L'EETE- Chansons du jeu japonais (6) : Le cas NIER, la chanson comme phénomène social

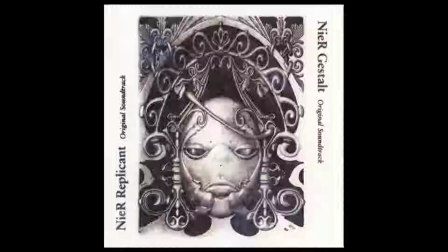Le héros demande la signification du chant de la barde du village, mais le texte exact restera un mystère pour lui et pour le joueur. Langue imaginaire, barde passeuse orale d'une langue morte, assise à la fontaine, dont la sœur jumelle bibliothécaire est décrite comme la mère du village.
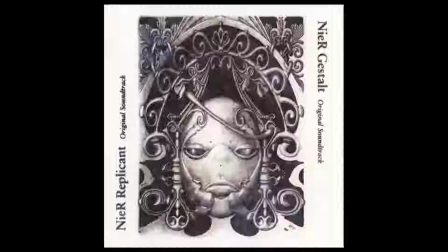Une des clés de ce jeu est donc bien livresque et ou linguistique. Les personnages d'Evola, Popola, Nir, Yonah, Kainé, Gideon, Carlo, Kali, Emile, Noir, Weiss expriment déjà un fond polyglotte de par leur prénom.
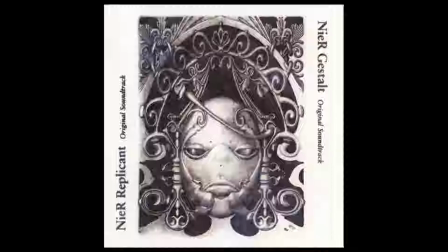Le livresque transpire également dans le nom des ennemis. Ansel, Gretel, Wendy, Hook de Peter Pan, Charriard d'Émile et une nuit, Adam et Ève aussi dans Nir Automata, sont tous des ennemis. et dans Nier, le projet Blanche-Neige est un traumatisme à base de tortures d'enfants.
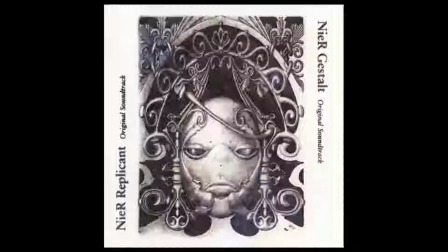L'héroïne est aussi endormie pendant cinq ans, comme un conte de fées nous dit-on. L'arbre de la mémoire s'appelle Belle au bois dormant, ses sources sont évoquées explicitement in-game, de même que la petite sirène CF version Disney avec Ursula, Sébastien, le laquais du jeu, les dix petits nègres,
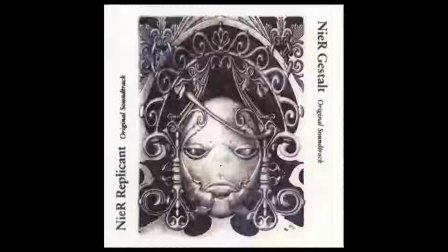le flûtiste Damelin, le tour du monde en 80 jours dans l'ouvrage Grimoire Nier, etc. Le conte est ici surtout malheur. Je ne sais pas si la littérature est ici mère de tous les mots, mais raconter quelque chose semble central.
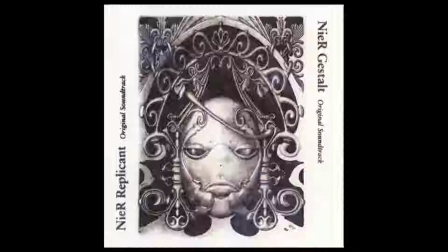Dans ce jeu, les sources littéraires sont nombreuses, mais côté Japon, Nier, c'est surtout le conte de la fillette malade,
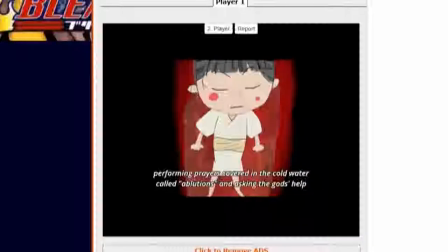pour laquelle quelqu'un devra se sacrifier, conte de pèlerinage pour sauver un proche alité,
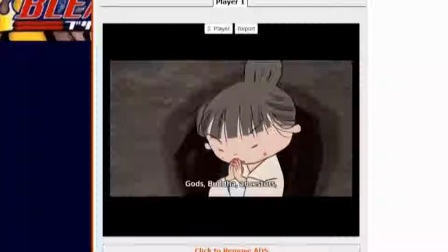ou encore conte de Ohko-san, servante énergique qui se sacrifie pour sa maîtresse malade, devenue ensuite poupée populaire.
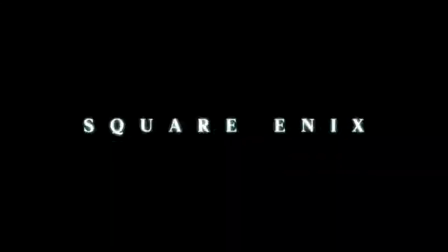Cœurs en introduction puis voix lointaine, évoquant le souvenir. Nier, c'est aussi l'absence de mère.
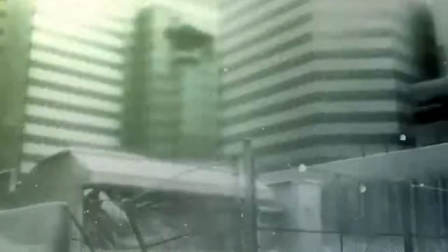Dans la version réplicante du jeu, aux héros jeunes, la voix résonne de l'absence maternelle, vraie maladie de ce jeu.
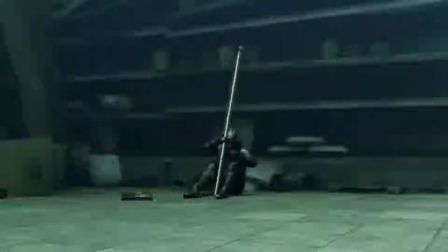Absence d'épouse pour la version gestalt, aux héros adultes, pourquoi pas. Mais cette voix douce me paraît plus berceuse, plus adaptée à la version réplicante. En tout cas, la voix porte du sens.
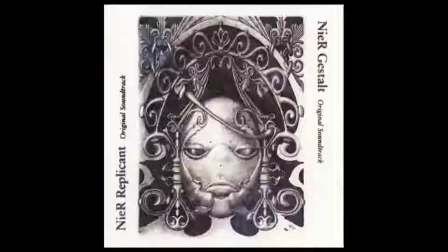Au premier donjon du jeu, voix masculine et féminine s'emmêlent. lieu viril action décisif pour la suite du jeu, fatalité qui là encore marche mieux à mes yeux avec un héros jeune, écrasé sous des cœurs graves de pères et de mères.
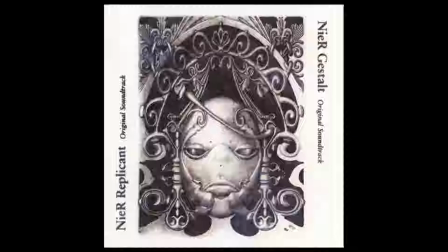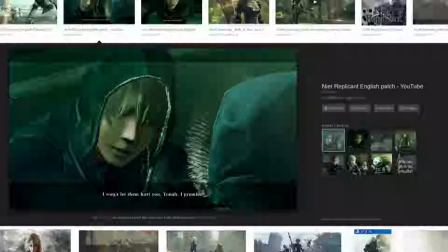Dans Nier, la voix est importante au point qu'il existe une version hake du jeu avec héros jeunes et voix japonaise, mais texte et sous-titres anglais de la version internationale, pour pouvoir jouer près de l'original, en remplaçant le mot « papa » par « frère », quitte à conserver les différences de traduction d'une version à l'autre,
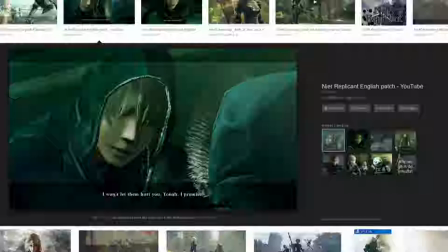« soldesca » ou « abon », traduit par « quel genre d'idiot chante des chansons qu'il ne comprend pas », par exemple, ou même le premier dialogue du jeu dans la maison, différent selon les versions.
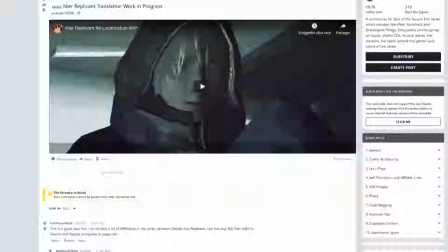Le texte anglais ne colle pas toujours à l'original, et des amateurs en entreprennent une traduction fidèle, donc non seulement les internautes créent des chansons sur ce jeu, on le verra après, mais également carrément une autre version du jeu,
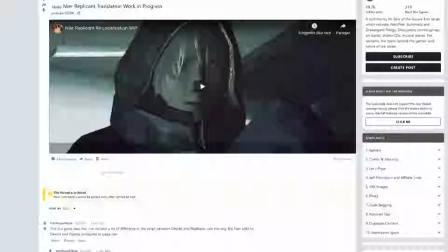la langue est objet de création intérieure et hors du jeu, ainsi que sujet de débat puisque la question est posée avant d'y jouer sur nombre de forums, quelle version faut-il choisir, doublé en anglais ou juste sous-titré anglais, etc. De même, les introductions selon version du jeu sont différentes.